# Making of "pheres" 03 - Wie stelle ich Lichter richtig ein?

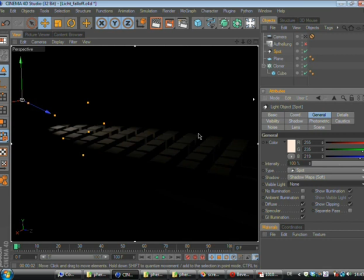Also ihr seht, hier ist es ganz hart und da wird es immer schwächer, das Licht. Und was grundsätzlich bei euch immer eingestellt ist, ist bei den Details kein Falloff. Und das heißt, euer Licht brezelt die ganze Zeit mit der gleichen Intensität drauf und es ist langweiliger.
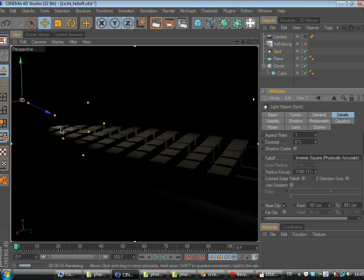Und wenn ihr den Inverse Square nehmt, dann habt ihr halt einen schön weichen Lichtverlauf und das Licht wird immer schwächer. Damit kann man wunderbar arbeiten, um halt auch Sachen hervorzuheben und dann verläuft das Licht langsam ins Dunkle. So, hier steht schon Inverse Square Physically Accurate. Dann gibt es noch den Linear und den Inverse Square Clamp.
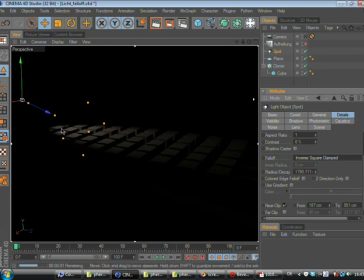Das ist eigentlich nur, dass es nicht diese super heißen Hotspots gibt, dann könnt ihr den benutzen. und der Linear, das ist eigentlich, wenn man nicht im Linear Workflow benutzt. Das ist so ein kleiner Trick gewesen, weil der eigentlich physikalisch korrekte Fall-Off funktioniert nur beim Linear Workflow.
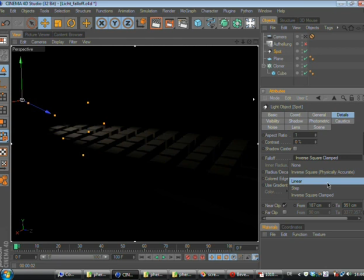Und wenn man nicht im Linear Workflow arbeitet, dann gibt es diesen Linear Fall-Off und der berechnet halt einfach, dass Licht wird immer, also es ist halt so eine Kurve. So, beim Inverse Square ist die exponentiell, das heißt, desto weiter sich das Licht entfernt, desto mehr nimmt es ab.
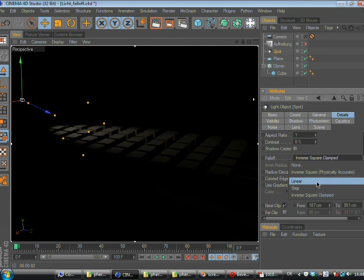Und beim Linear ist es so, dass das Licht gleichmäßig abfällt. Also irgendwie so, auf jeden Fall, wenn ihr im Linear Workflow seid, benutzt ihr auf jeden Fall den Inverse Square. Und wenn euch der, ja, benutzt den Linear Workflow und den Inverse Square, dann habt ihr schöne Bilder. So, das ist das, was ich euch erzählen wollte. Dann gucke ich mal wieder auf meinen Spickzettel.
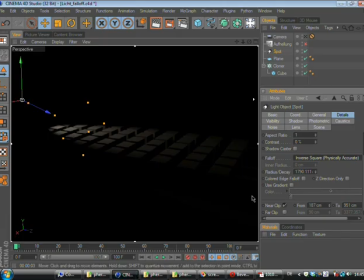Niemals 100% weißes Licht verwenden ist auch super wichtig für die Natürlichkeit der Bilder. Also wenn ihr ihr kreiert ja immer ein bisschen Lichtstimmung und benutzt immer kein RGB, sondern HSV. 100% weißes Licht ist immer langweilig und auch Tageslicht ist niemals 100%ig weiß.
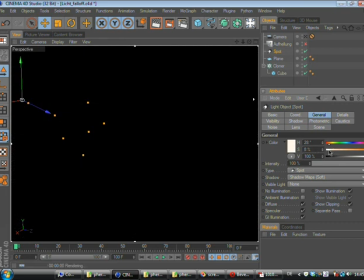Also wenn ihr schöne warme Stimmung habt, macht so ein bisschen gelb rein.
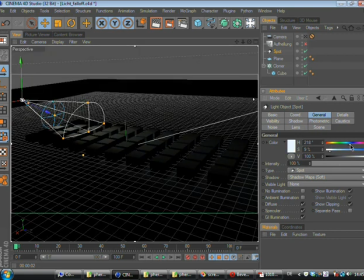Und schon wird es interessanter. Oder wenn ihr es ein bisschen kühler haben wollt, macht ihr es halt so irgendwie so in diesem Bereich.
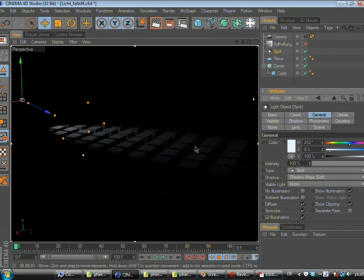Schon habt ihr eine richtige Lichtstimmung. Ihr müsst auch immer überlegen, wie gestalte ich mit dem Licht.
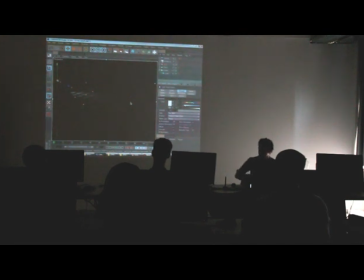Ist das eine warme Atmosphäre, kühle Atmosphäre, hartes Licht, weiches Licht? Also über Licht könnte ich eigentlich auch noch einen Vortrag halten, was man da alles, wie man die Story auch durch die Lichtführung unterstützen kann. Darum wird auch ein Teil von meiner Bachelor-Thesis sein, also kommt einfach mein Kolloquium nächstes Jahr oder so und dann erzähle ich euch darüber.
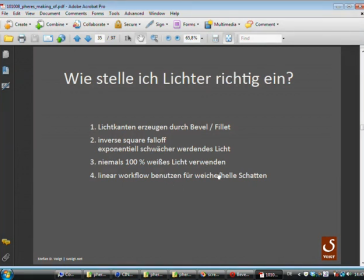Gut. Genau. Linear Work benutzen für weiche und helle Schatten. Gut, das Bild aus der Hilfe-Datei wollte ich euch zeigen.
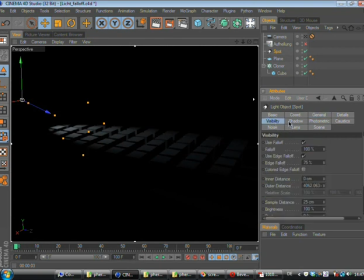Cinema 4D hat eine sehr coole Hilfe, wenn ihr zu irgendeinem dieser Punkte eine Frage habt, macht ihr einen Rechtsklick drauf und macht Show Help.
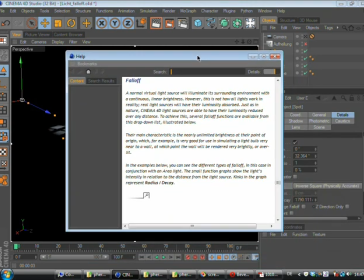Und dann sucht ihr euch automatisch den Eintrag raus, für den ihr euch gerade interessiert.
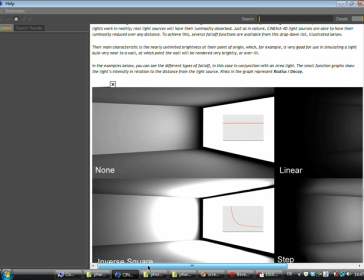Und hier gibt es halt ein sehr schönes Bild, das hätte ich eigentlich früher zeigen sollen, das eben zeigt, wie sich die verschiedenen Lichttypen auswirken.
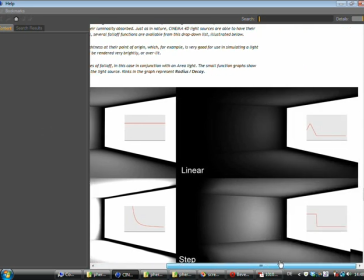Das ist eben kein Vorlauf, das Licht ist immer gleichmäßig. Dann Linear, das Licht fällt gleichmäßig ab.
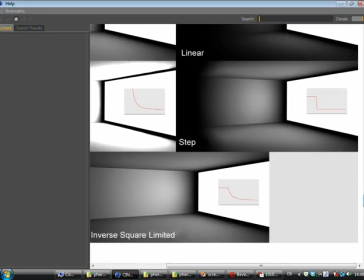Das ist der Step,
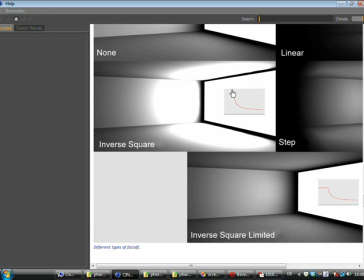ja, das ist der Inverse Square, also der wird, hier seht ihr es auch an der Kurve, der ist richtig, richtig hell und fällt dann langsam ab. Also wenn es euch zu hell wird, könnt ihr auch einfach eure Lichtquellen weiter wegsetzen. Das hilft halt auch, wenn es euch zu sehr alles wegbrezelt.
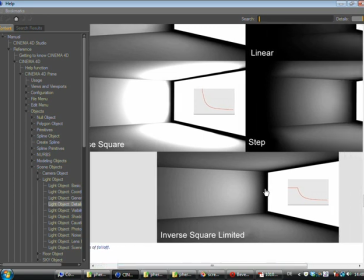Mache ich sehr oft. und das ist der Inverse Square Limited, da seht ihr halt, das ist künstlicher, die Kurve wird quasi beschnitten, die exponentielle Kurve, damit ihr eben nicht diese krassen hellen Lichtflecken habt, aber eigentlich kriegt ihr es auch immer schön hin, wenn ihr einfach das Licht weiter weg rückt.
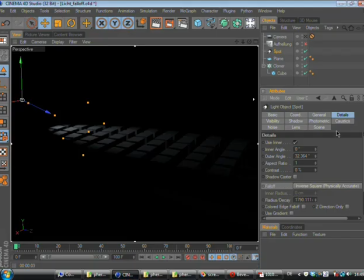Gut, ach genau, Volumetric Light und Falloffs wollte ich euch noch zeigen, das war das, was ich vorhin eingestellt hatte, da könnt ihr einfach hier bei Visible Light einmal Visible einstellen, dann habt ihr halt so einen schönen Dunst drin und